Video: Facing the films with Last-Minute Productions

Hello, my name is Jared Goutsmit. I'm a sophomore at Kirkwood High School, and this is Making a Low Budget Movie, the Low Budget Movie.
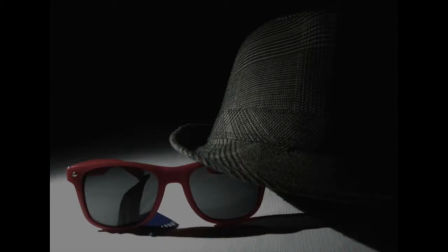Eli, Sam, Robin, and I, the main people who make up Last Minute Productions, have been making films for a good long while now. I started back in 8th grade, really, and so I thought I might share some tips and tricks with you if you're interested in making a film yourself.
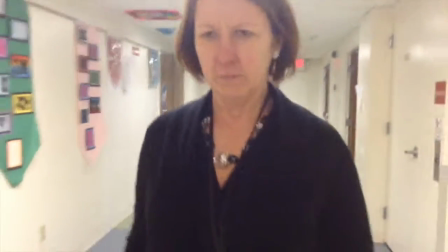Now, we've gone a long way since our first film, The Ethicist, which we filmed primarily on iPads, which was quite the experience.
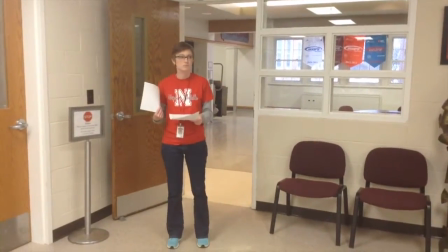Now, I'm glad we used the iPads for that film. After all, we were just trying to piece the thing together for our first time. But if you're really going for a more professional look, if you really wanted to have that real film quality, you're going to want to use some equipment. Now, you've got the basic tripod, which pretty much everyone knows about. It's just you got the space for the camera on top, which you just sort of clamp right in there. You have the tripod legs themselves, which can be somewhat difficult to detach. Give me a moment. There it is. It gives the film a professional quality if you really need a good landscape shot,
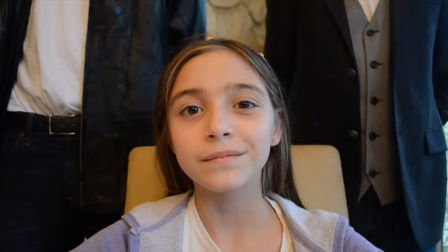or if you really need focus on one person's face, if you need to make sure that there's no movement,
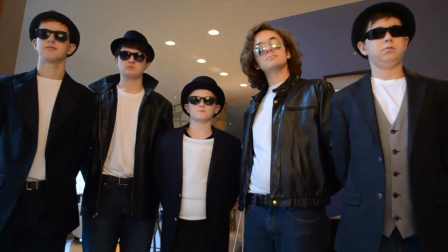there's no distractions to the shot. So if you really want a strong, powerful, straightforward kind of shot, then tripod's good for you. There's also this thing called a unipod, which is like a tripod, but only one leg.
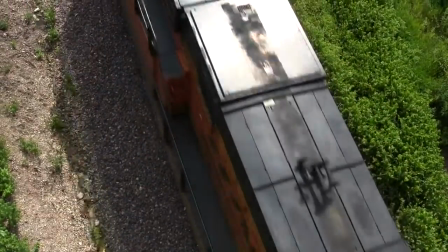It's not perfectly stable, because it's only got the one, but it minimizes shaking so that the camera angle still feels natural, still has that natural sway, without being blurry in how handheld it is. We used a unipod for arena warfare.
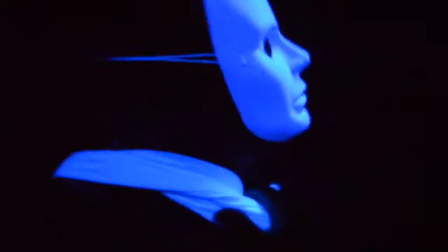We used it for a lot of the shots where, in this fight sequence, characters were standing around glaring at each other.
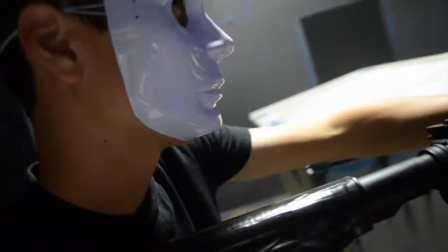And we used the unipod to really highlight on their faces without cutting to a weird, out-of-place, perfectly still tripod shot.
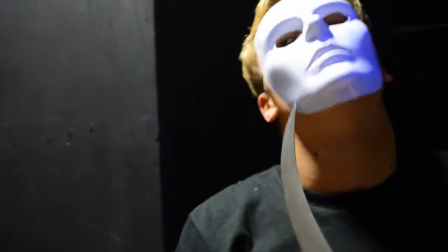We kept that natural balance and handheldness with a unipod, but I do not have it with me, so I cannot demonstrate. Sorry about that. Now, handheld shots, shots where you're just holding the camera with your hands, no equipment at all, are generally associated with being amateur, but they can actually be used in a really artistic manner.
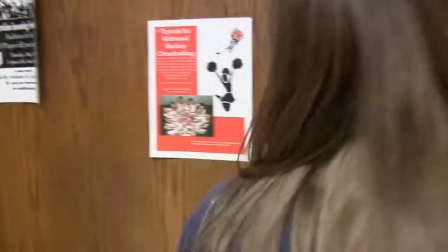We used handheld shots a lot in silence in an attempt to capture the emotion of the main character.
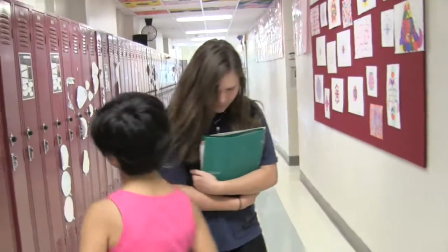People tend to associate more with a character who's shot with a shakier camera because it feels as if you're really standing there in front of them. So handheld shots can actually be a very valuable tool if you use them correctly. We have done aerial shots before. We've never used a real deal filming drone, but we have used a quadcopter in arena warfare. And it was very technically difficult, but I think it was worth it in the end because we got a little taste of what could be to come,
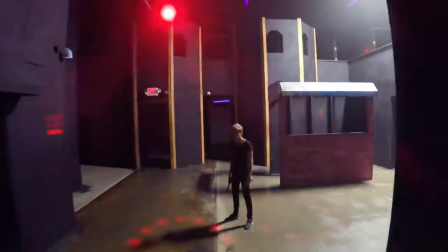and we got experience working with some of the more difficult equipment.
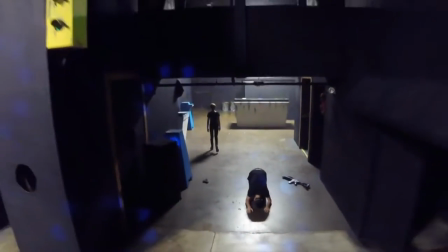And it helped the overall product look a lot more technically advanced, which was an overall impressive look. Lastly, you have the pan, which I must admit is my personal favorite.
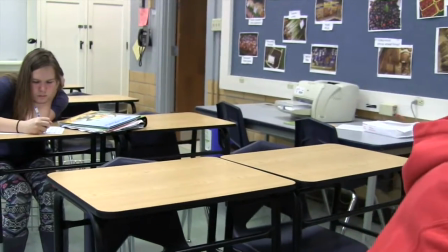It's a very simple, smooth glide, and in my opinion, very underrated. We used them all the time in The Goddaughter.
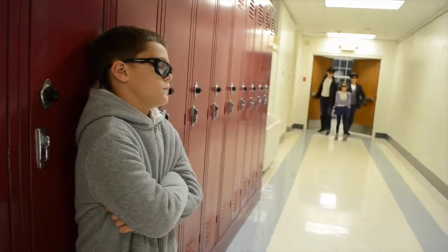The main character of The Goddaughter, Linda, is a sort of anti-hero.
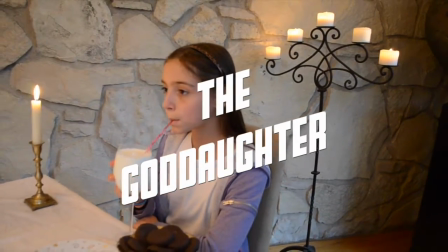We didn't want audiences to like her or want to be at all like her. We just wanted them to recognize that she was the main character and recognize that she is the one they're supposed to be rooting for.
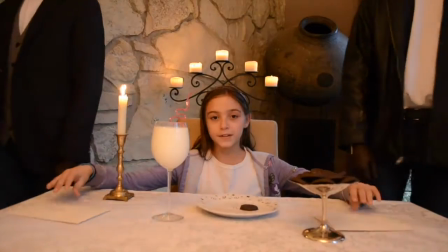So we didn't want a cold, still tripod shot, but we didn't want a shot that made her too relatable, put her in too positive a light like a handheld shot.
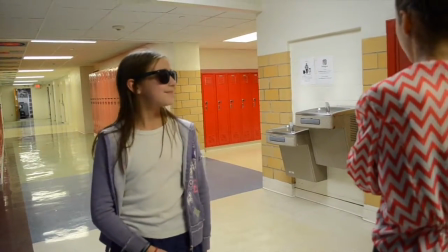So we used the pan shot to simply separate the camera by moving independently of any of the characters. But I'm going too in-depth.